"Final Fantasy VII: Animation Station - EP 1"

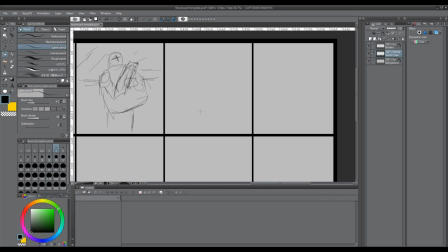(7:40)
as the train is going into the station but we're going to just show like a profile shot of him
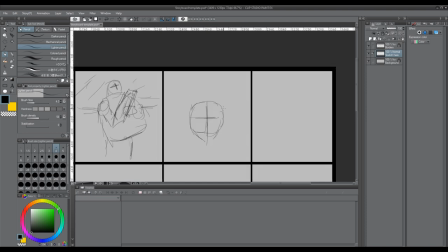(7:51)
let's see spiky hair and it's going to start off as um it's going to start off as a profile shot of cloud of cloud's
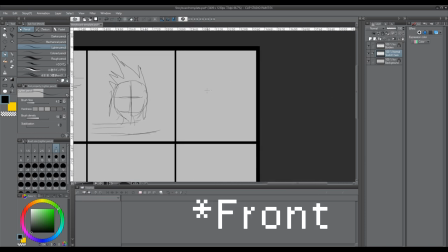(8:00)
face right but after that the camera's gonna kind of it's gonna kind of do like a 360 spin no the camera's gonna it's gonna rotate on cloud's face and we're gonna get a better perspective of like
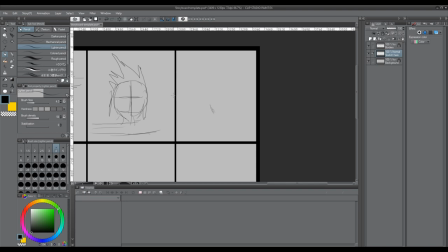(8:16)
what's going on here so then the camera kind of goes to the side of his face as he's on the train and
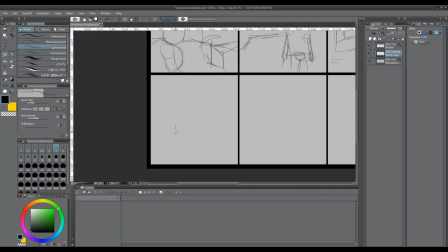(8:27)
then it's going to go towards the back of his head and as it goes to the back of his head uh we're going to zoom out this is really bad this is a really bad sketch man
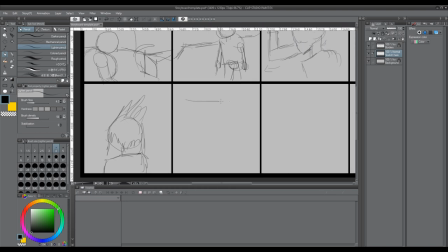(8:42)
yeah okay so then the camera's going to zoom out this is just what i have in mind here let's say this is the train
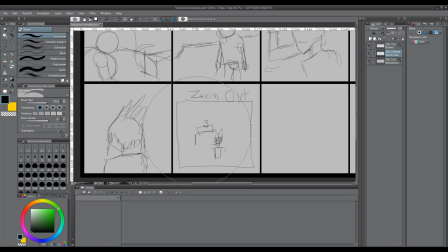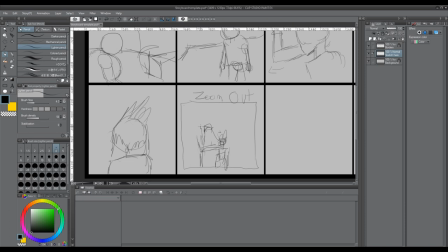(9:08)
as the zooming out we'll we'll get a better shot of the background of uh the station that's coming up kind of like what i'm trying to do i'm trying to emulate let me see if i can bring it up on youtube again i'm trying to emulate this shot right here as it kind
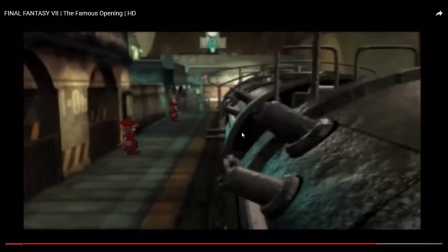(9:23)
of zooms into the station and that would be our transitioning shot so i'm gonna i'm gonna do this but cloud is gonna be like right up here and it's not gonna look exactly like this but But we'll come out with something more dynamic.
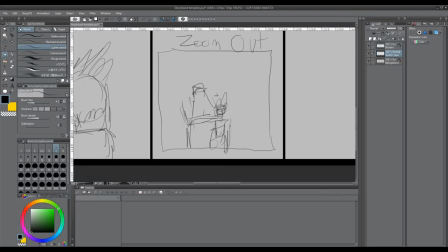(9:42)
But this is really bad. Yeah, I really need to finalize this one.
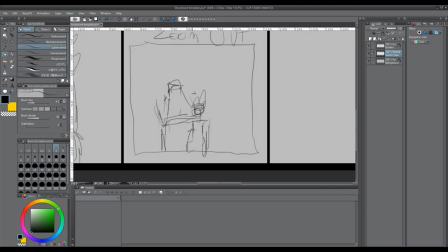(9:47)
But yeah, we have good references. We've got nothing to worry about.
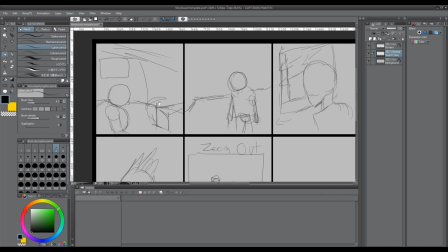(9:55)
And yeah, so just for a recap, we got Wedge.
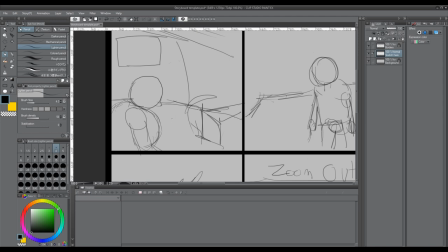(10:00)
He's looking down. He's getting ready. He's a little bit nervous, but he's ready to do this mission.
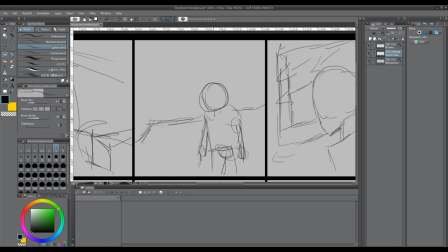(10:06)
We got Biggs. He's standing up, getting his gun ready. You know, he knows what's about to go down.
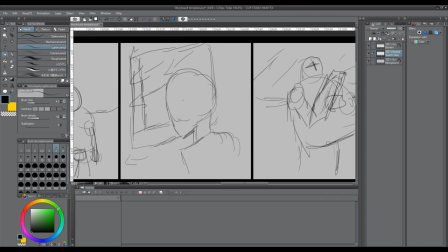(10:13)
Then we got Jesse. He's looking out the window as the train is pulling up to the station. We got Barrett standing up.
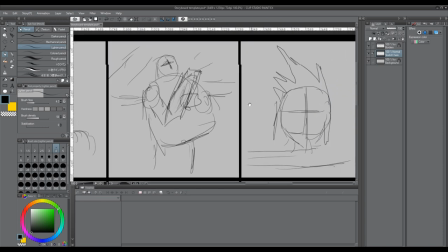(10:21)
He's loading up his gun arm. He's cocking it. And then we have Cloud as the camera.
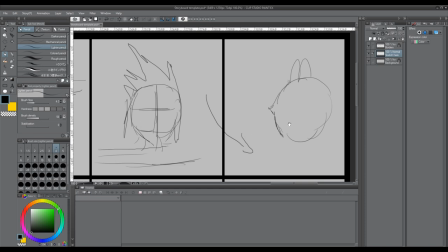(10:27)
The camera then rotates. Wait, did I say this was profile?
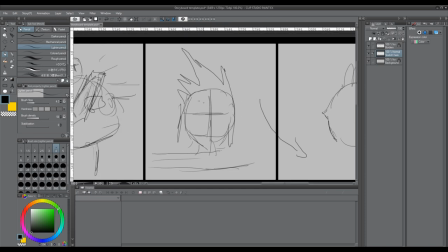(10:33)
This is not profile. This is not a profile shot. That was my bad. I forgot the name of this shot But it's the one where it's just showing the front of the face The profile shot is when
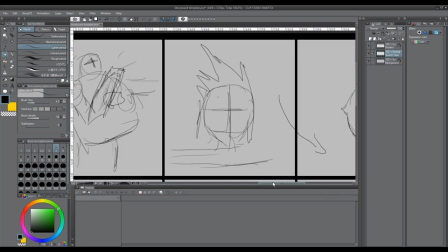(10:44)
It's like the side view That's a profile shot I believe But yeah anyway Front shot rotates into profile
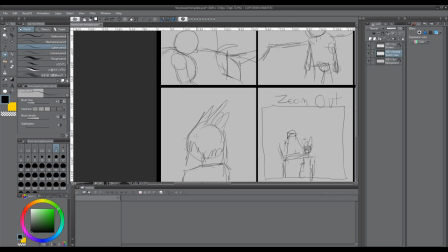(10:53)
Then it rotates to the back of his head And as it's going towards the back of his head The camera will zoom out
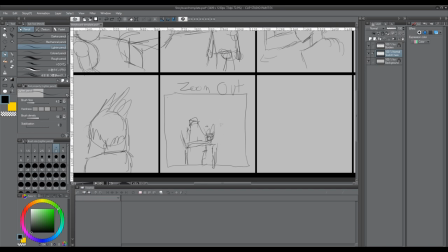(11:00)
And so we can see more of the train station there and maybe like more of the reactor that they're going to in the background or something
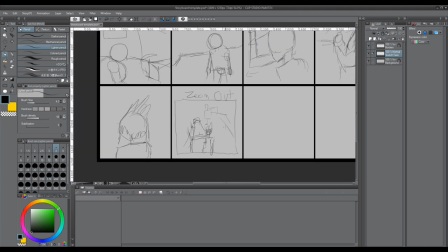(11:12)
but yeah that's what i got so far in the next episode we are going to start to actually
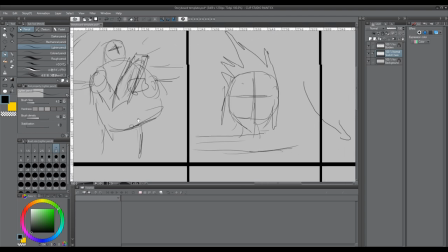(11:20)
finalize some of these sketches so we get a better understanding of what's going on and that will be that so that's today's episode
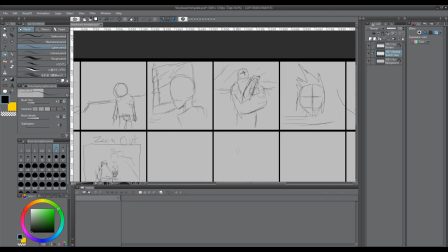(11:27)
of animation station as they're going into the train station for better clarification i need to stop rhyming that's the end of this episode thanks for watching and i will see you tomorrow bye guys